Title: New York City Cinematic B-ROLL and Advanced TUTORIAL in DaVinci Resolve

I also knew that this will be a pivotal part of my B-roll where I slow the path down.
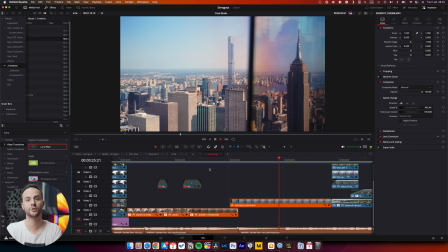5:24 So I did nothing crazy, just a mask pen transition with a speed ramp plus aligning the horizon from the previous clip,
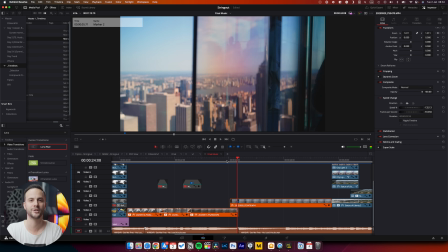5:31 and let New York's beautiful skyline do its magic. This clip is the statement of less is more. Always look for unique angles that just speak for themselves. If you like it, share it with a friend who loves New York.
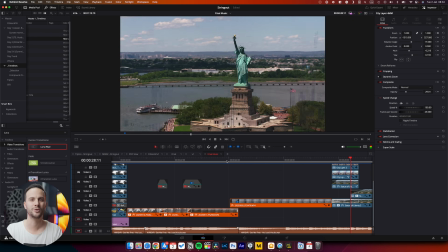5:46 The Statue of Liberty. Integrated it to the buildings and used magic mask again to slide the parts out.
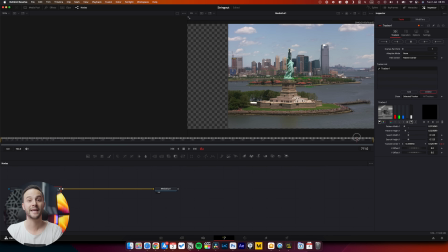5:54 Then in the next transition at the end, I added a stock footage of birds that served as a guidance,
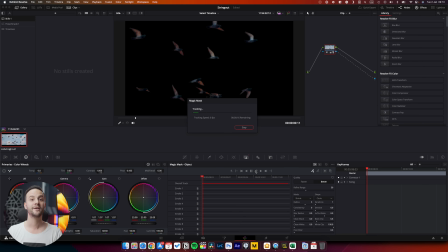6:01 if you will, for the transition to Central Park, where there were actual birds on the original shot.
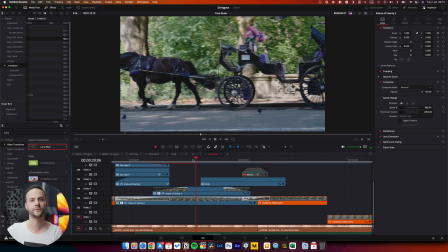6:06 I keyed the birds out and used keyframes to match the movement of the transition and the movement of the birds on the Central Park shot. Here is a great example of breaking the rules. While they say that the shot's movement should follow each other, sometimes it is worth to break those rules. This is what I did with the subway shot and me stepping out of it.
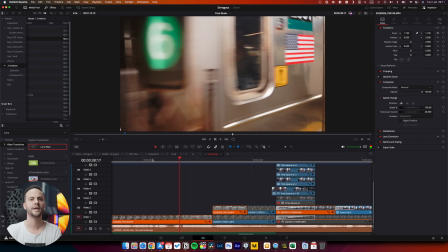6:28 When you think about it, it is just the opposite motion, but with masking it turned out to be super smooth.
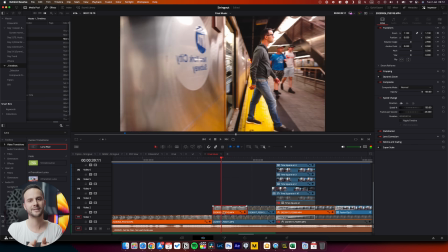6:36 Plus, if you pay attention closely, the last masked frames align the subway's window with the next clip. Little big details can make or break your seamless transitions. I had two transitions when I relied solely on masking and zooming in,
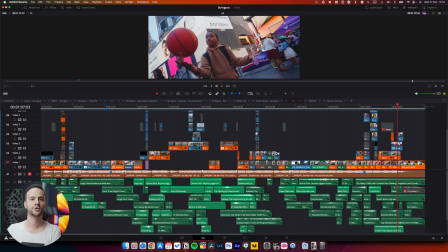6:54 one into the lens of my camera and the last shot into the basketball and me appearing.
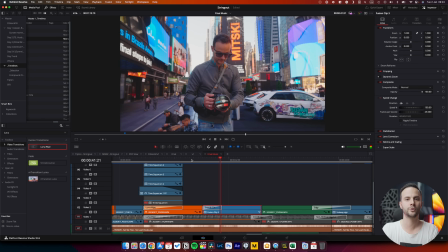7:01 First, I always aligned the two clips to match the timing and then created a fusion
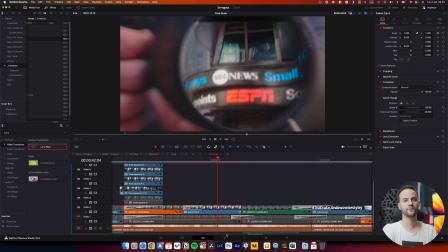7:06 clip with both of the clips and tracked the area of the first clip where I wanted the transition to happen.
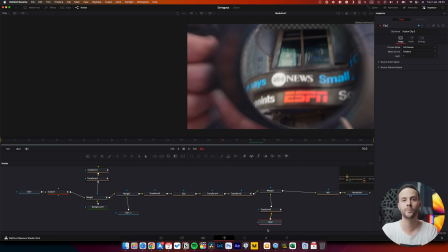7:11 Then I used two ellipse tools for smooth corners using feathers and hard masks, plus a transform tool to make adjustment with the movement.
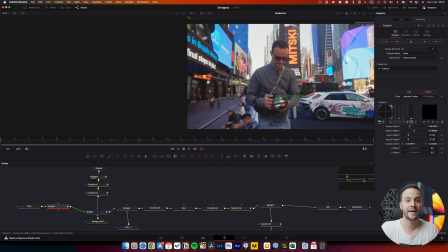7:21 Here, this is where you can actually apply the tracking data, which is a bit complicated. You need to right-click on the center text in the inspector and select Connect to the Tracker 1 data. For me, it is grayed out since I already did that.
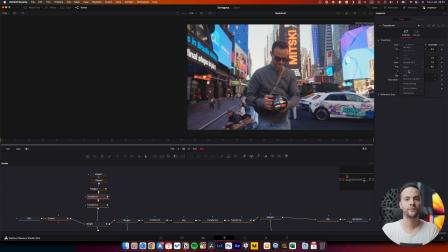7:37 Then, with the merge node, I added an alpha output using a background node, and with a second merge node, I duplicated the first clip to have the original behind, and I added a few other transform nodes. Honestly, I don't really know or understand why you need more,
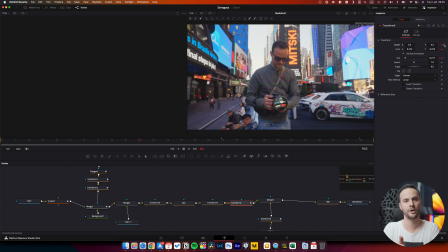7:55 but what they say that you should dedicate a node for each motion, so this is what I did. The one called size takes care of the zoom transition. Until now, think about having two layers of clips but one with a mask.
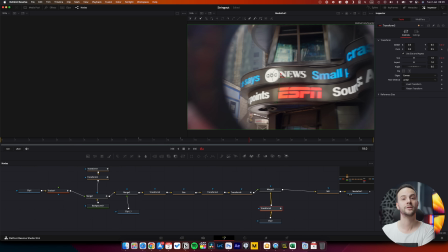8:10 Then I merged them and I could integrate the second clip and have this infinite zoom effect.
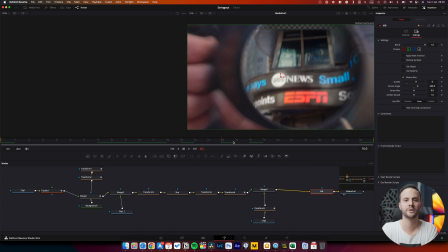8:17 For the cherry on the top, I added another transform node, and on the settings panel, I added motion blur.
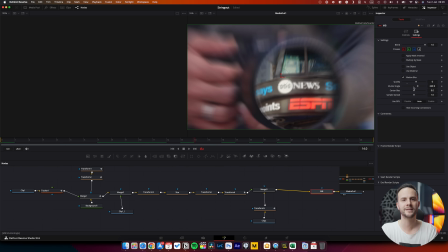8:23 The pro tip here is to always increase the quality and the shutter angle to around 230-250.
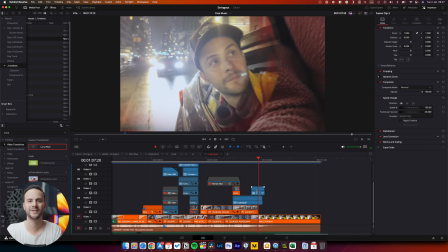8:30 And that's it. I did the same with the transition of the basketball and me. Subtle is the result we are looking for when it comes to creamy B-rolls. As your edit comes together, try to think about not just a given transition, but blending more clips together. So there are these three shots that I kind of blended together, but in a subtle way.
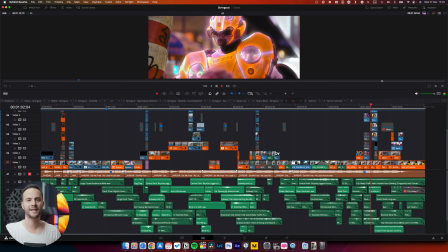8:54 It's the boy riding the bicycle, then the Transformers, and the total of the Times Square.
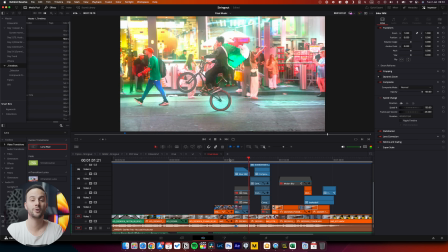9:00 Here I found a cool transition in DaVinci called Edgy, which has this glowing effect,
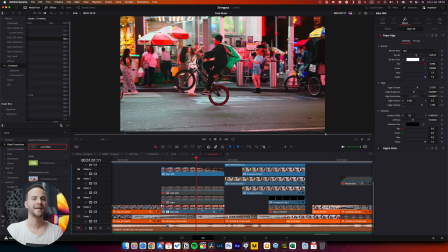9:06 and I loved how it looks on the Transformers, and I think it really suits it.
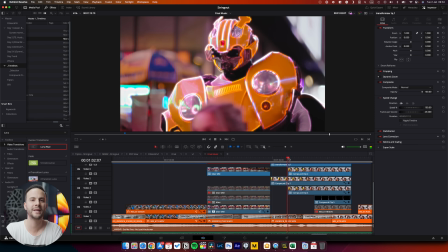9:12 But in order to elevate the transition and the glow, I figured I will play around with the biker scene and edit this effect called Paper Edge.
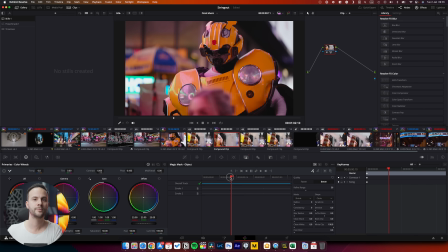9:21 For this, I magic masked the biker boy and then adjusted the effect to my liking.